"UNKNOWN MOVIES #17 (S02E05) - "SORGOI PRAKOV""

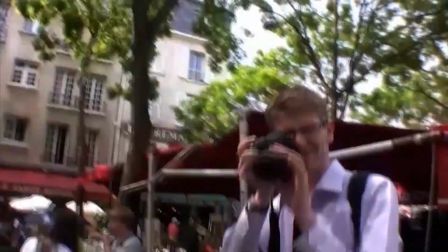Résultat, pendant le tournage, il y avait toujours un ou deux assistants derrière prêts à récupérer des autorisations de droit à l'image de tous les passants pour essayer de les caser dans le film à peu près légalement.
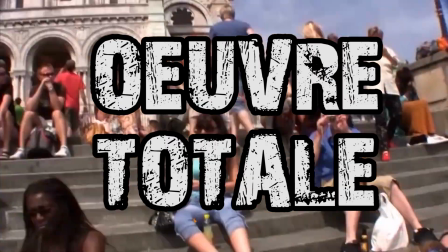Et ça renforce le côté œuvre totale dont je parlais parce que la limite entre réalité et fiction est ultra floue et il n'est pas rare de prendre la fiction pour de la réalité et inversement. Question. Quoi ? Tes victimes, tu leur faisais signer une autorisation de diffusion ou pas ? Je t'insulterais bien mais je crois que c'est pas le bon moment. Exactement.
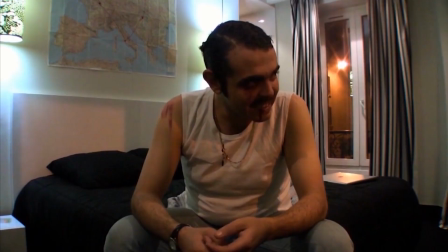Ensuite, les imprévus s'enchaînent, Sorgueil se fait agresser, il perd son argent, bref, il est lâché complètement fauché au cœur de Paris.
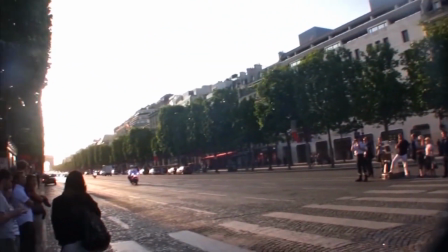Et c'est là où l'inversion commence. Sérieusement, si je devais parler de ce film en quelques mots, je pense que je pourrais le résumer à cette notion d'inversement des valeurs.
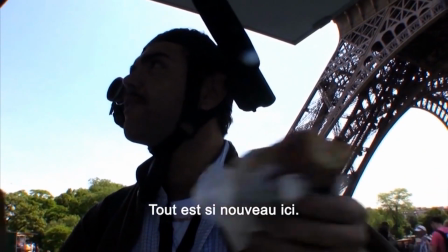Par exemple, je parlais de la langue, bah l'utilisation du langage dépend aussi de l'inversion du personnage. D'abord, il est carré, compréhensible, le personnage de Sorgueil se permet même de parler dans un certain anglais pour essayer de se faire comprendre au mieux des autres.
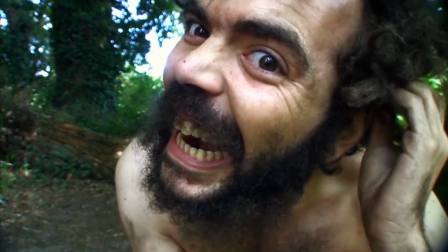Puis plus le film évolue, plus le langage devient de moins en moins maîtrisé, yaourt, jusqu'à disparaître à la fin pour ne laisser place qu'à l'expression de l'humain et de son corps,
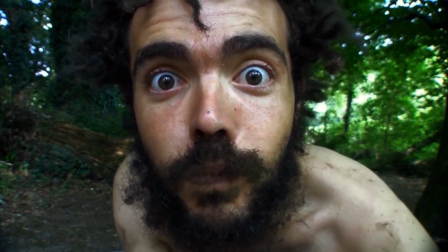ce qui fait que son utilisation du langage renvoie directement aux différentes étapes d'inversion du film. Bon, pour faire ça, il va petit à petit se refermer sur lui-même.
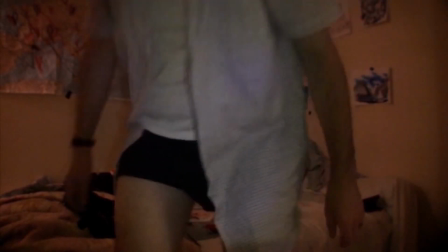Il va se faire agresser et la violence de cette société idyllique va se révéler à lui. Sans argent, il va devoir aussi changer d'hôtel et perdre le côté beauté du Grand Paris pour une certaine simplicité.
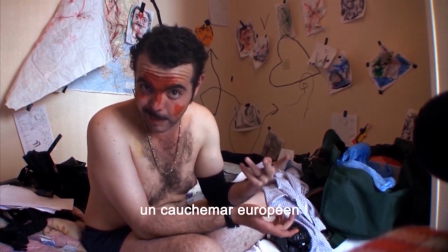Mais le personnage reste confiant, hein. Il dessine des cœurs, il croit encore en cette beauté, même s'il est de plus en plus seul et abandonné. Le dernier rempart, c'est Roger. Le dernier rempart, c'est Roger. Dit comme ça, on dirait Brokeback Mountain dans un PMU.
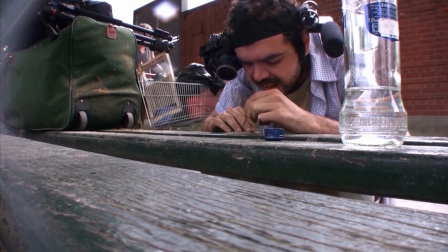Ce que je veux dire, c'est qu'il est à la limite de tomber hors de la société et ne plus avoir de repères.
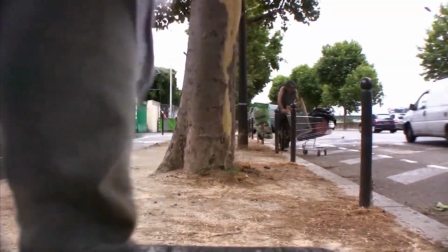Et le dernier qui lui reste, c'est un SDF, donc Roger, oui, c'est pas moi qui choisis les prénoms, qui décide de lui prêter un bout de tente dans la rue.
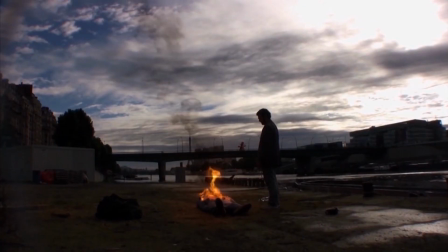Sauf que bon, Roger décède, et donc Sorgueil n'a plus de repères. Et si la société ne le soutient plus, eh bien il la détruira lui-même.
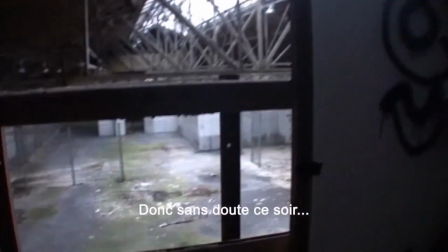Il se met à vivre dans un squat, ne sort plus, et quand il sort, c'est pour détruire et tuer.
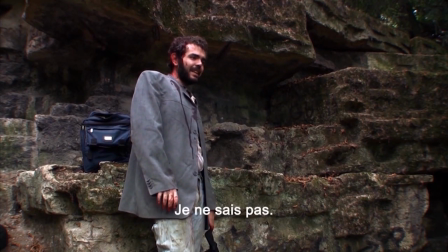Dans un certain sens, la mort dans le film est un aveu de fiction. Quand on vient de se manger une heure de faux documentaire ultra réaliste, voir quelqu'un se faire assassiner, c'est clairement dire ok les gars,
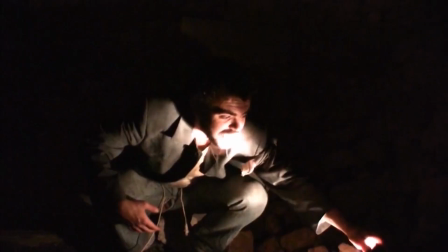vous regardez un film, mais c'est pas parce que c'est un film que vous allez en sortir indemne. Sorgueil veut détruire le rêve et le transformer en cauchemar, croyez-moi, vous en ferez partie.
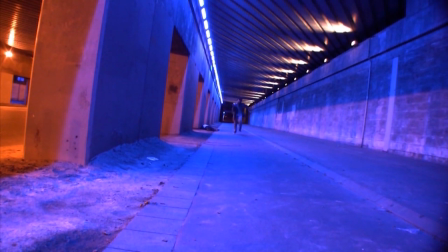Il tue d'abord un innocent dans la rue, c'est impulsif, c'est pas réfléchi, c'est découvrir la sensation de tuer, l'appréhender pour mieux lui laisser carte blanche ensuite.
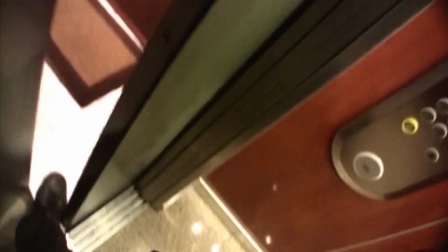Il tue ensuite la femme, il approfondit sa recherche de sensations et détruit un nouveau rempart vers une sorte de quête de liberté, liberté qu'il pense trouver plus loin qu'à Paris.
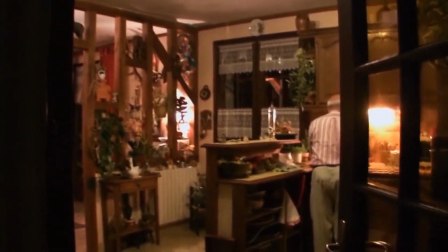Il part en road trip et sur son chemin, il assassine d'abord la vieillesse en s'infiltrant dans une maison de petits vieux. Il devient complètement un homme des bois.
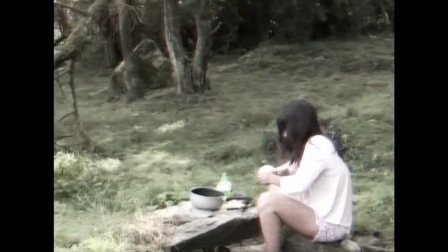Peu à peu, plus les assassinats avancent, plus il s'enferme dans la forêt primitive. Après ça, il assassine l'amour, un couple de jeunes qui campaient, bam, à plus les petits jeunes.
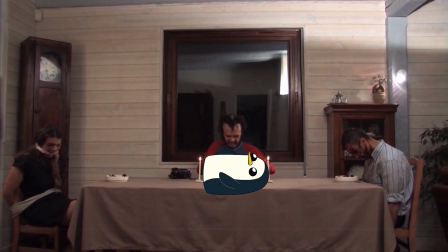Il assassine ensuite l'enfance, une maison avec un couple de gamins, bim, je mange le gamin sous vos yeux parce que quand même il commençait à faire faim.
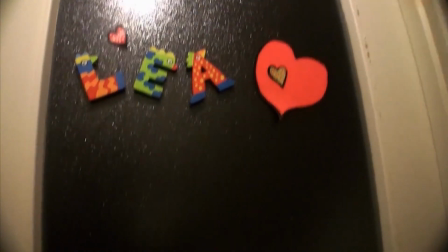Et puis il entend un bébé pleurer à l'étage et ça c'est la dernière étape, le dernier rempart. Assassiner l'enfance et la naissance. Assassiner l'enfance, je connais ça, ouais. Et t'en es fier. Plutôt, ouais. C'est comme Sorgueil, c'est dans l'extrême total qu'on peut mener un combat.
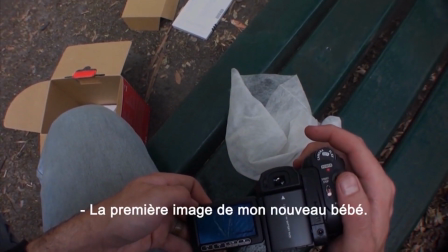Je vais revenir un peu sur ce que je disais tout à l'heure au niveau de l'inversion des valeurs qui est pour moi l'angle le plus important du film. Je vous ai déjà parlé de la langue, mais si vous avez bien fait gaffe, on voit aussi une véritable transformation physique.
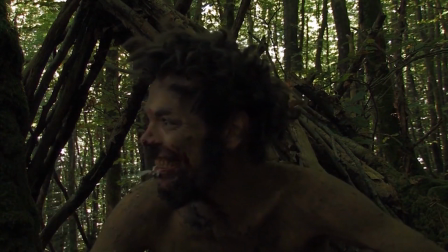Œuvre totale, putain. Au cours des 3 mois de tournage, le réalisateur a perdu plus de 20 kilos afin que l'inversement du physique fasse partie des différentes formes d'inversement du long métrage.
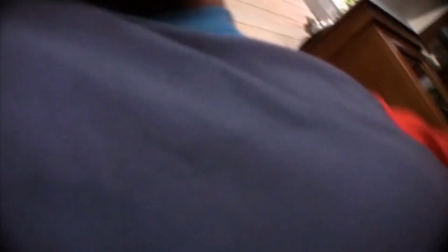Il se rase, se transforme, et pour info, c'est vraiment quelque chose que le réalisateur aime faire puisqu'il l'avait déjà fait pour un projet expérimental nommé Toto le Cannibal.
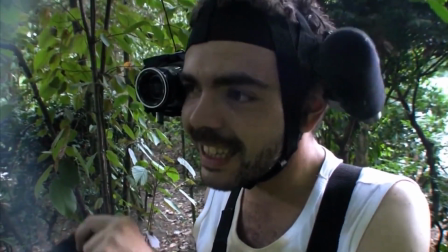Bref, pour en revenir à ce que je disais, on a une véritable inversion dans la langue, le physique et le mental de Sorgueil.
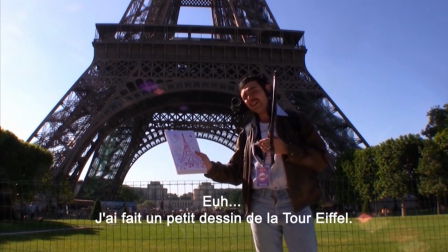Il est d'abord ouvert à la société, il veut la découvrir, la montrer, la partager, mais plus l'histoire avance, plus le personnage se retrouve à créer une œuvre sur lui, à se mettre en scène, à rentrer dans une réalisation auto-centrée et psychanalytique. Alors ok, je note, utiliser des mots compliqués pour se la péter. Tu sais, c'est pas parce que tu trouves des mots complexes qu'ils le sont, hein. C'est peut-être juste un manque de culture.
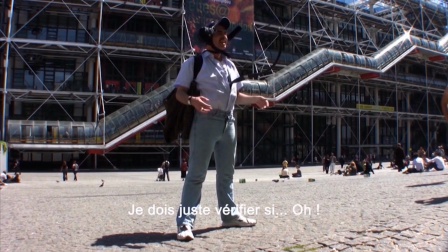Si on veut continuer sur l'inversion, on peut aussi parler des caméras. Comme elles représentent un personnage à part entière du film, toujours aux côtés de Sorgueil, elles évoluent elles aussi, mais étrangement dans le sens inverse.
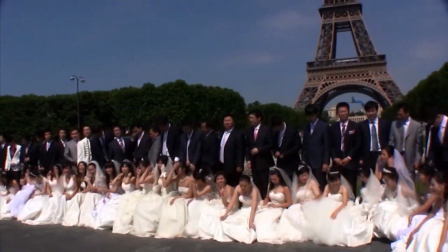Au départ, on a une réalisation très bordélique, sans véritable construction, elles filment comme elles peuvent et basta, elles sont dans un format documentaire.
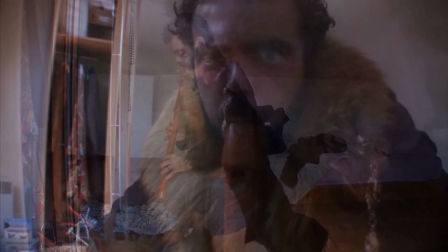Or, plus le film avance, plus elles s'assagissent. Elles sont de moins en moins documentaires pour devenir de plus en plus cinématographiques.
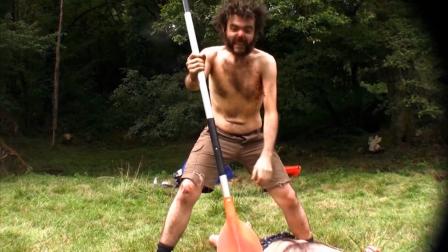Elles se posent, elles prennent le temps de créer des plans fixes longs, se permettent même la folie de faire des contre-champs et de se multiplier. Si on veut encore plus se branler la nouille dans la symbolique,
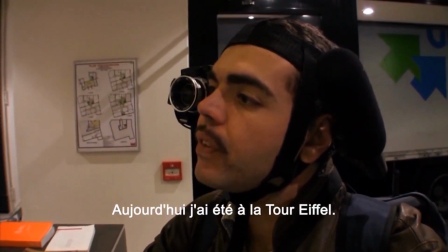ce que j'adore faire, hein. On avait remarqué. On peut dire que si Sorgueil est au début un adulte sage réalisant sa vie à l'envers, vous rappeler la vieillesse, l'amour, l'enfance, mon cul sur la commode pour finir vers la liberté totale de l'avant-vie,
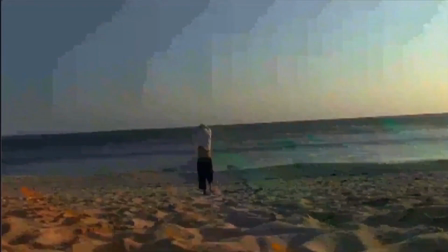on a le contraste de la caméra qui commence avec la fougue de la jeunesse pour ensuite se calmer et mourir sur la plage face à un Sorgueil qui renaît et révèle l'être.
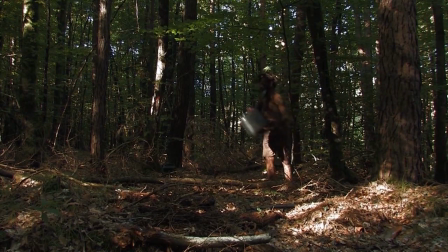Mais bon voilà, je vous dis ça, c'est mon interprétation, hein. Vous en faites ce que vous voulez, mais putain, différents niveaux de lecture, ressenti des objets, œuvre totale.
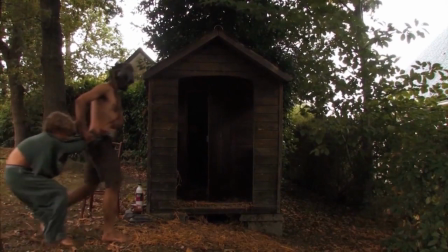Et si on veut pousser un dernier coup le côté œuvre totale du délire, je pense aussi que le ressenti primaire du spectateur joue pour beaucoup dans l'inversion des valeurs du long métrage.
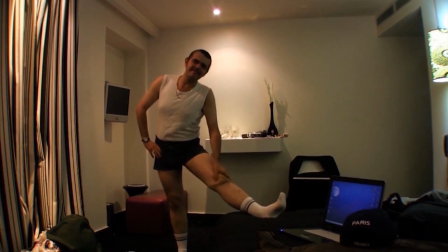Quand on découvre au début le personnage principal, bah on rigole parce qu'il est maladroit, perdu, un peu bête face à des situations qui nous sont quotidiennes.
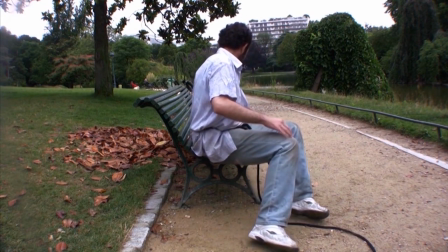La vraie question est à quel moment le spectateur arrête de rire?